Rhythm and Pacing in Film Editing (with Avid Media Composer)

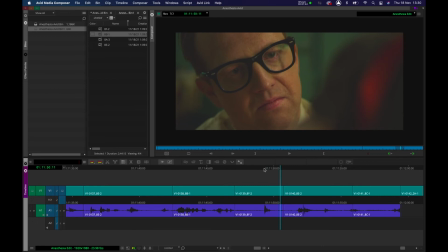(8:19)
He's not happy.
It adds up.
Problem is, when we get to the next shot, we've got the same expression. Be careful of playing the same beat twice. If you go from the same expression, from shot to shot, or the same emotion, the audience will feel something isn't quite right. Editing is a simple series of questions and answers.
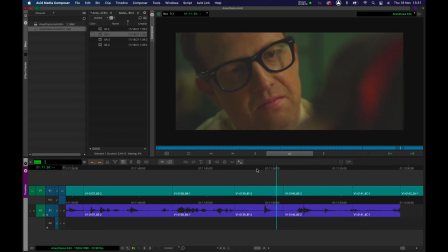(8:39)
If the question in here is, It adds up. he's not happy, let's see what the answer to that is. He gets up and walks away. So if the question is, he's not happy, I want to not show his unhappiness again.
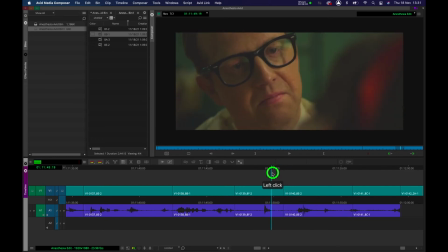(8:56)
The audience has already seen it here. So I'm going to go to about here. I'm actually going to start trimming it to when he's got up or when he's starting to get up. I'm going to take a gamble and put it about there. Let's press Q. Let's now play it back.
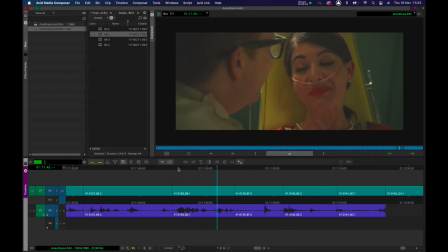(9:10) Seems like a lot of trouble to go through for some measly teeth. It adds up.
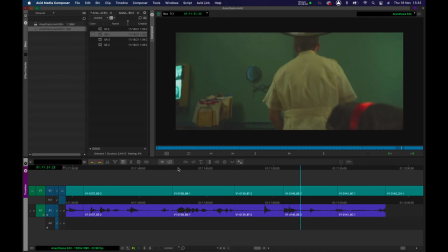(9:20)
Yeah, that now feels like we've got some impact. So that's a pacing decision that's enhancing and emphasizing the fact that he is fed up and wants to go away from her.
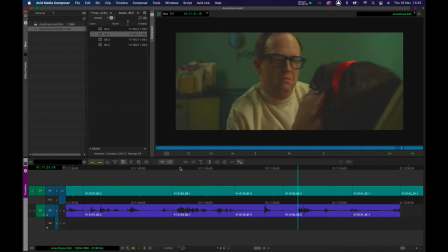(9:32)
Let's put it back to what it was.
Some measly teeth. It adds up.
Yeah, I mean, it's not terrible, but it's not as impactful. And remember, editing is a series of simple question and answers.
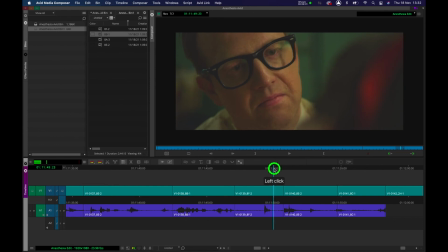(9:49)
If the question in this shot is that he's fed up, we can see it in his face. The answer is he gets up and leaves. You don't have to play the same beat twice. If you do, your audience will feel less engaged, and the drama won't be working. I might even extend his reaction a little bit here, just to milk it a bit.
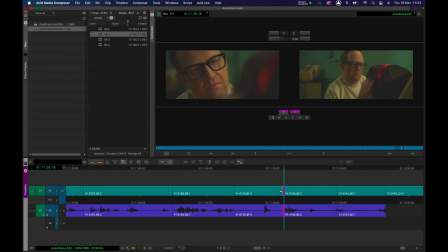(10:09)
Maybe, maybe I'll add 1, 2, 3, 4 frames.
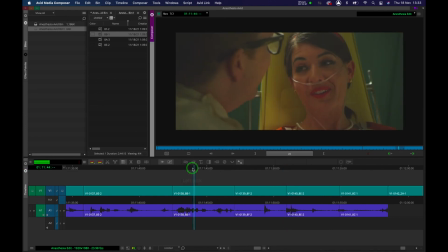(10:16)
Let's see if that helps.
Go through for some measly tea.
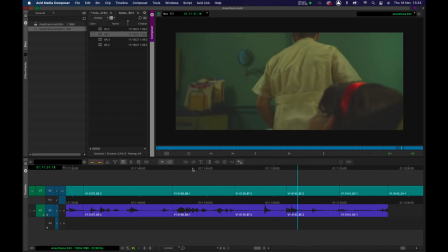(10:23) It adds up.
Good, there we go. So that is pacing. The pacing has improved and emphasized the rhythm of the scene and the drama of his performance.
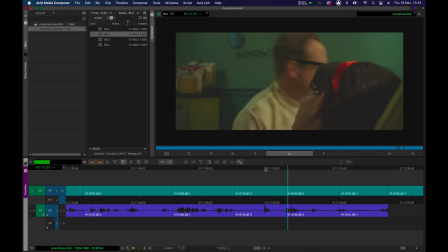(10:37)
He is fed up.
It adds up.
And we show the results of him being fed up.
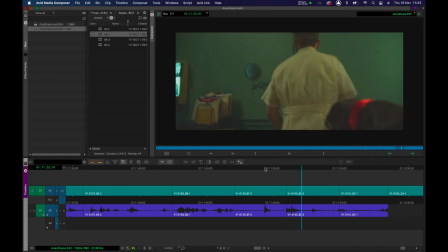(10:43)
That's pacing and its impact upon the rhythm of the scene. So to clarify it one more time, your pacing is how quickly you cut to and from people, and it has an impact on the ebb, the flow, and the rhythm of the drama in the scene. Thank you. See you on the next tutorial.